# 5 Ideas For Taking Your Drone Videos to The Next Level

Hey what's up everybody this is Mike welcome back to another video I hope you guys are doing well today we'll be talking about five different ideas to help you take your drone footage to the next level I have to admit most of the things that I'll be talking about in today's video are things you probably already know if you have been flying drones for a while you probably know them but believe it or not I get these questions all the time from new subscribers people who are joining the hobby now and are looking for a quick way to get better shots so this is my little answer to all these questions I hope the new people joining the channel are going to find this video useful and informative if you are enjoying this type of content feel free to drop a like and subscribe for more videos like this one but with that being said let's not waste any more time and jump straight into my five ideas to take your drone footage to the next level the first and in my opinion most interesting use case for drone
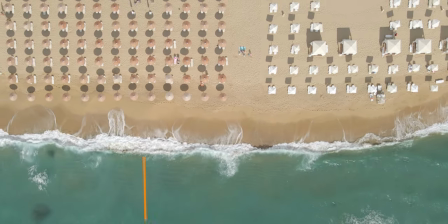0:57 cinematography is to look for interesting patterns from above and really anything goes in
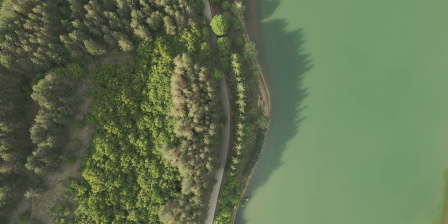1:02 this category whether it's interesting shapes long shadows a new perspective or
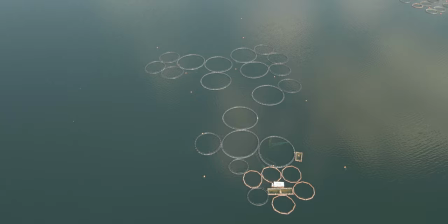1:06 just a nice angle of something interesting all of these would help you make your video more appealing even a simple thing as the crashing waves qualifies for this
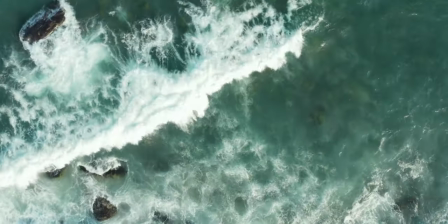1:14 remember that even if you shoot on a familiar place that you know very well a simple downward 90 degree tilt on your camera immediately gives
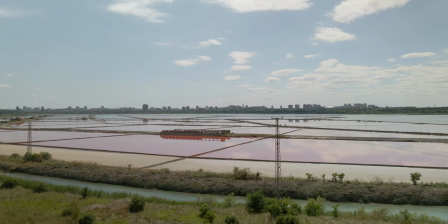1:23 you an angle which you probably haven't seen before. Take these saltworks for example. From the ground they didn't look like anything special to me and I couldn't even see their colors.
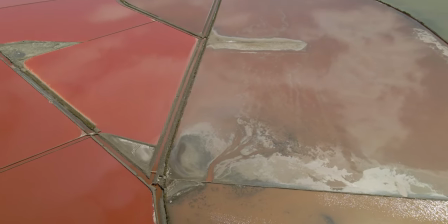1:31 But as soon as I got up in the air and made a top-down shot with my drone, I saw all the epicness of this place.
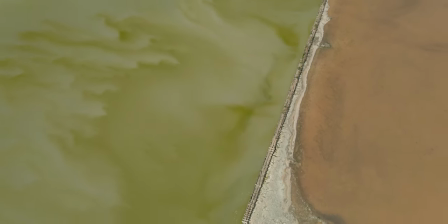1:38 There are so many abstract shapes and colors that you don't know of and the beauty of flying a drone
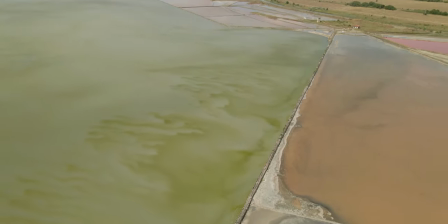1:43 is that you can rediscover all the places around you and see them in a very unique way.
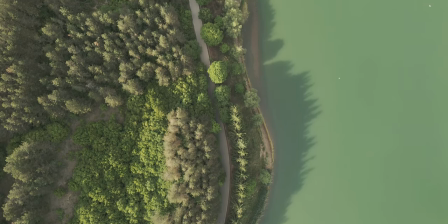1:47 If you shoot during the golden hour, take advantage of the long shadows that all objects make.
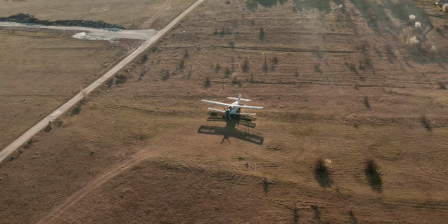1:52 That in itself creates an additional layer of depth in your footage and certainly adds to the whole cinematic feel of it.
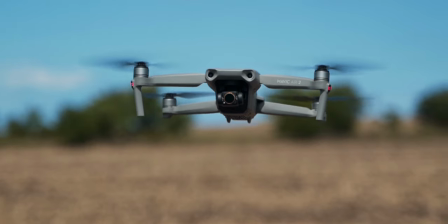1:58 These long shadows are formed early in the morning when the sun is still low or in the minutes before the sunset.
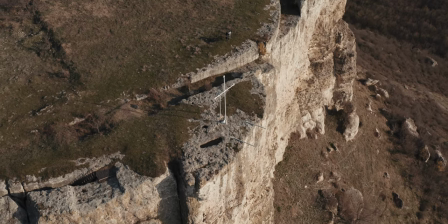2:04 If you can, always take advantage of the light during the golden hour which not only gives more depth to your shots but
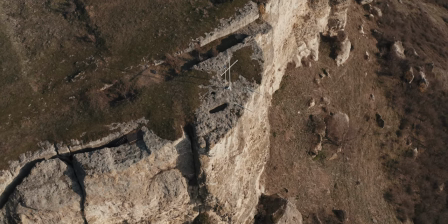2:10 also softens the whole image because the light is not as harsh as the one during noon for example.
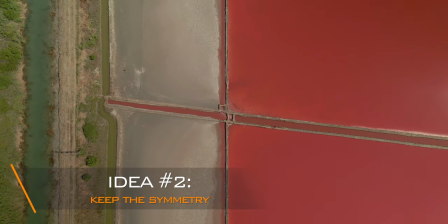2:16 In relation to that first point I would also add to always look for the symmetry in your shots.
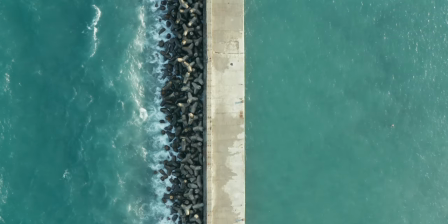2:21 Maybe that's just my OCD speaking but there is just no way for me to see a straight line and not keep it in the middle of my shot when possible.
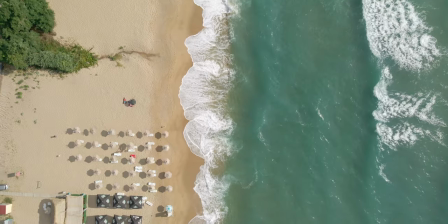2:28 That division creates a nice symmetry which is always more pleasing for the eye and it also creates a natural separation in the shot making it look more appealing.
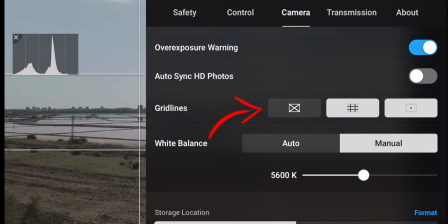2:37 Something that you can do to improve the symmetry in your shots is to turn on your grid lines in the drone camera settings.
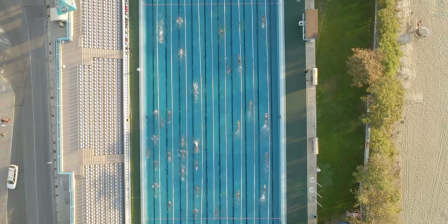2:43 That way you can easily adjust the position of your drone to match the lines of the object you want to keep centered in your footage and fine-tune your positioning very precisely.
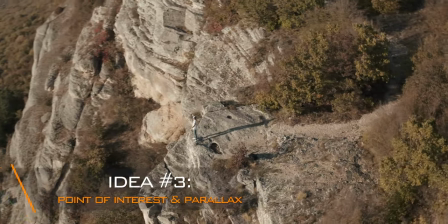2:52 My third idea is to find an interesting point of interest and use the parallax effect while circling around it.
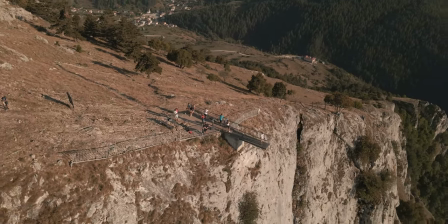2:58 That's a technique widely used in Hollywood movies to make a bigger impact.
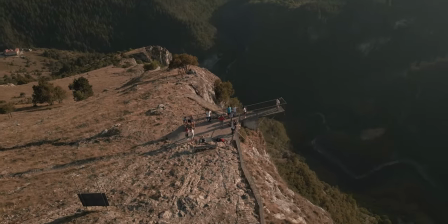3:02 The parallax effect in a nutshell is the movement of the background while keeping your main object in focus and in the middle of the frame.
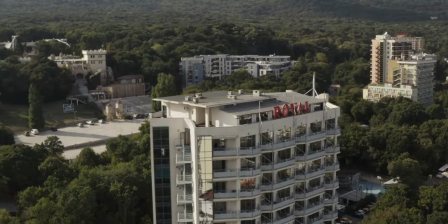3:09 That extra compression in the back is what really makes the shot come to life as it's extremely
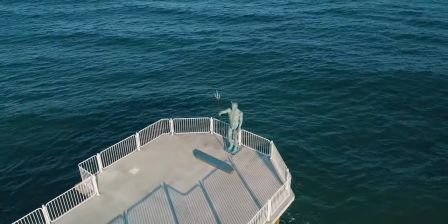3:14 dynamic and definitely creates that hero shot that we've seen multiple times in the movies.
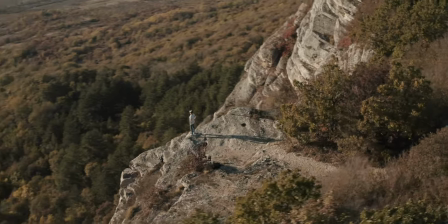3:19 To take advantage of this technique, you can use the point of interest mode in your drone,
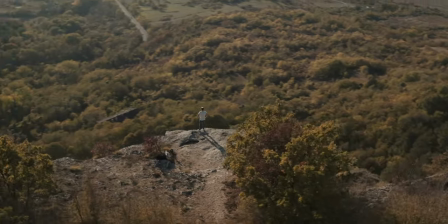3:24 use a circle quick shot or simply fly manually around that object.
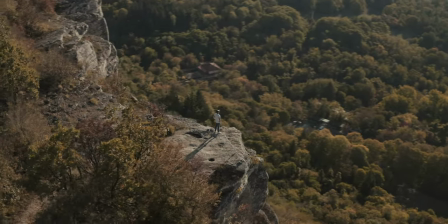3:29 There are multiple ways to do it, but the result is always impressive. Next on the list, fly low.
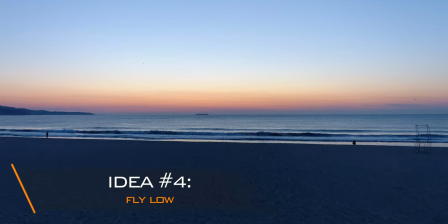3:34 For some reason, many people have this idea that just because they have a drone,
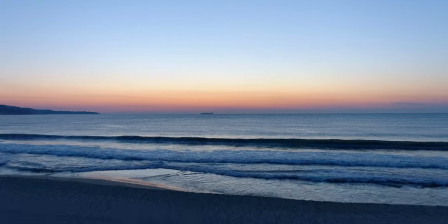3:38 they always need to fly it extremely high in the sky to the point that you don't even see what's going on on the ground.
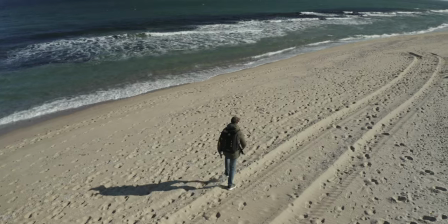3:44 Which is definitely not the case. Both flying high and flying low have their pros and cons of course, but in this video we'll focus on flying low.
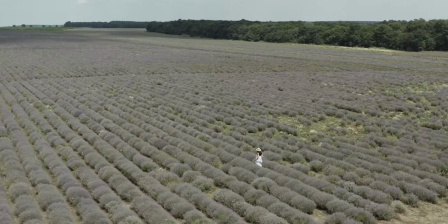3:52 Controlling the drone while flying close to the ground creates an incredible sense of speed, dynamic and action, even if the speed you're reaching is not very high. It almost feels pointless not to use that to your advantage and not incorporate that technique in your flying style.